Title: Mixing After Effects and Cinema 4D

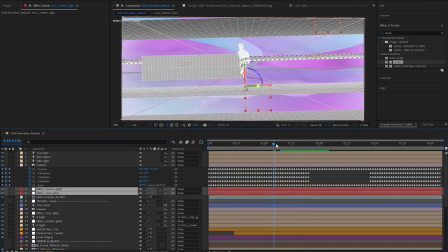1478s
Now, the nice part about that is that within optical flares, we don't have to do, or even any 3D element, there's no animation required. We can just let this do the heavy lifting of being positioned on screen, right? So it's just a very simple way of being able to start integrating in that 3D space into your After Effects project file here.
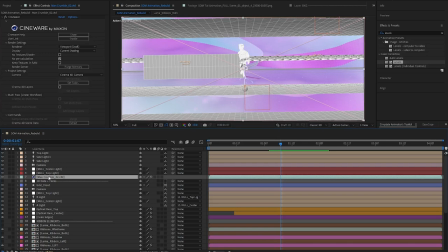1498s
So I'm, now that we've seen that, I'm just going to delete all of these, which I should say before we do that. Once I had this 3D data, I just got rid of this Cineware. You don't need it anymore. You have your data inside there.
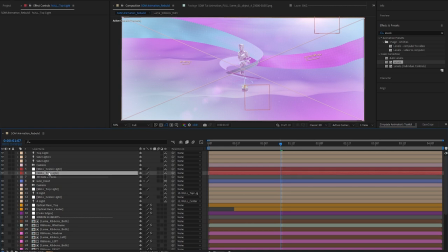1510s
It lives independently now. So just want to throw that out there as a little note. I hope you're digging the tutorial so far, and if you really want to learn Cinema 4D,
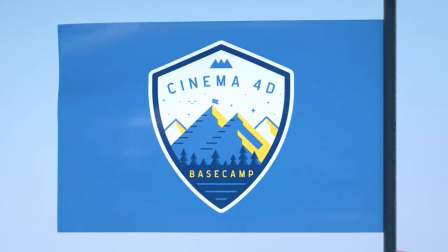1518s
check out Cinema 4D Basecamp, which is part of the School of Motion core curriculum.
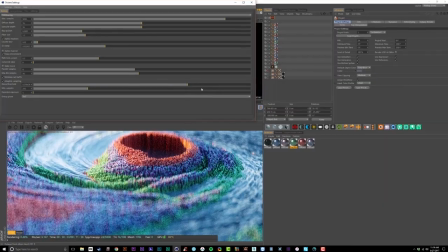1523s
If you're already comfortable in Cinema 4D and want to take your 3D skills to that next level,
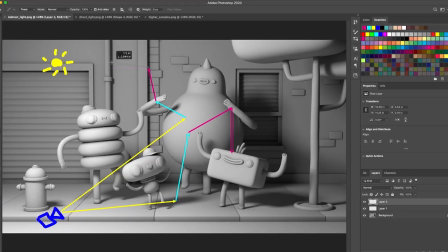1529s
check out Cinema 4D Ascent, which will teach you the advanced 3D techniques that will make your work stand out. Links are in the description. All right, on we go.
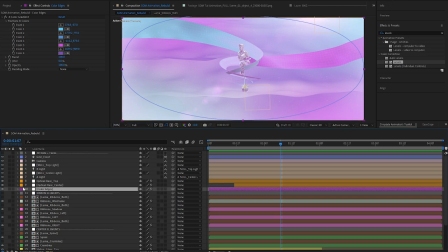1543s
So coming back into here, we're going to just take a peek at this. And as I mentioned, we have this color edges going on.
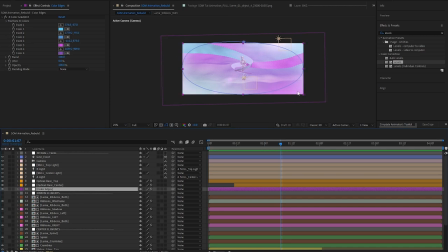1550s
If I were to remove this, you'll see that it's actually just lightening it up. It's almost like the inverse of a vignette in a way. Instead of darkening the edges, I'm actually just introducing some more of this milkiness.
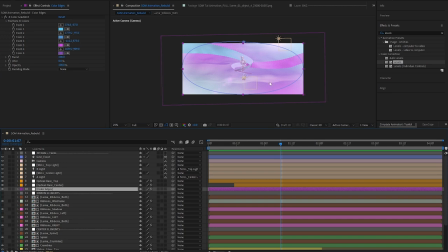1562s
And the whole purpose again for this is just to put this scene within this space, this more ethereal space where we lose some definition along the edges.
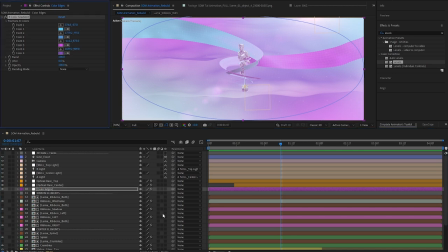1571s
It's kind of in a little bit more of a dreamlike spot. And what we did here is if I hit F4, this entire layer is on a screen.
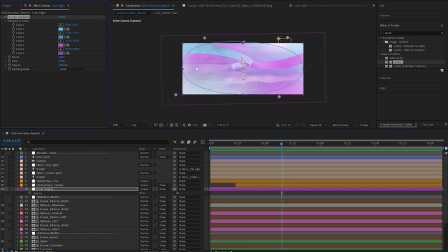1581s
And I, of course, have another tried and true four color gradient, some arbitrary colors that fall within our color palette, some blues, cyany, fuchsia purples, just slightly moved around, and our positioning's just a little bit off,
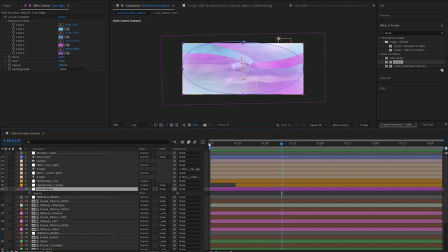1596s
but set that to screen and just dropped it back to about 80%. And that, to me, does a nice job of just putting us in this state that we want. Now, of course, go check out Optical Flares if you have not spent time with this. To me, this is still one of my favorite plugins to use in the most subtle way, just because of how much heavy work it's doing and how many options you have.
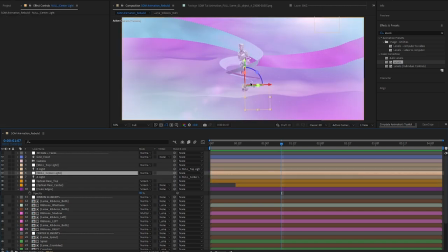1615s
So I won't dive too far into that, but just to give you a little bit of an overview, we do have this light here, an A light and a B light. And we actually named those and parented them to our 3D nulls that we brought in from Cinema 4D.
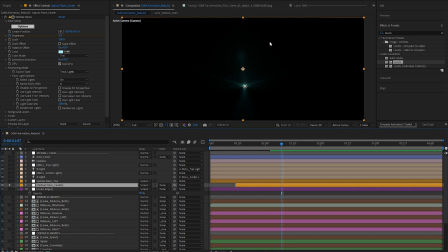1630s
And that allows us just to have our center actually attached to the center here once we come through. And of course, we have our track lights on and name starts with A. So our center light is picking up on our A light here.
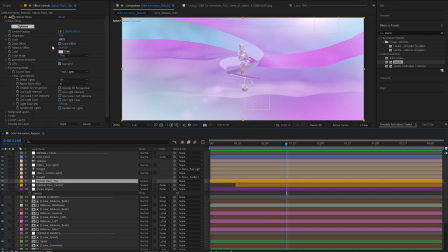1646s
And then the same thing, which is a slightly different optical flare with a different set of tints here. I believe the center was a little bit of our blue. Our top is the inverse of that within our color palette to that pinkish territory. And that's picking up on the B light for our light leak up here, which I really, really like that.
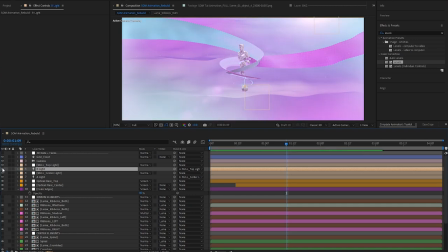1663s
You know, these are the type of light leaks I like where it just kind of washes out a little bit. We can tell we've got a little bit of a light source coming up here.
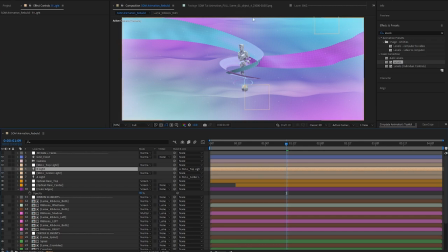1670s
It might not be exact, you know, technically it should be up here, but I'm okay with that. I think it still plays well.
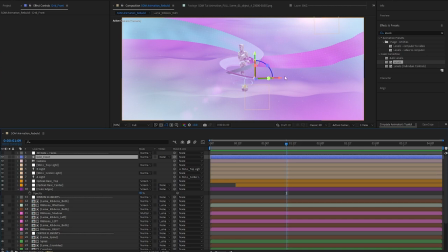1676s
So of course the camera and the last piece here is, it's kind of hard to tell, but we have this grid front, and I'm actually going to bring in our grid back from our other piece here,
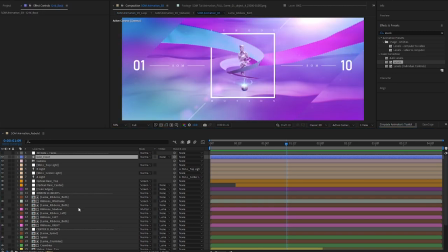1686s
and that falls down below the statue.
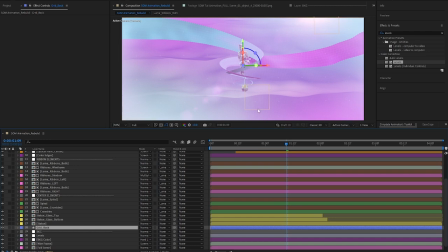1691s
And these elements are one of those things that, again, just small aggregation of detail.
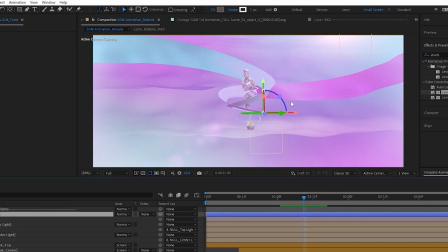1697s
It's so subtle, you might not even notice it in the final render. But our grid front here is actually, if we hit position,
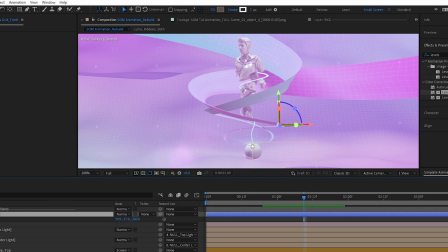1705s
you know, in Z space, the center null or our center object is on zero. So I went negative 200. So essentially these little boxes right here are set in the front of our grid. I'm sorry, in Z space and set in front of our center element.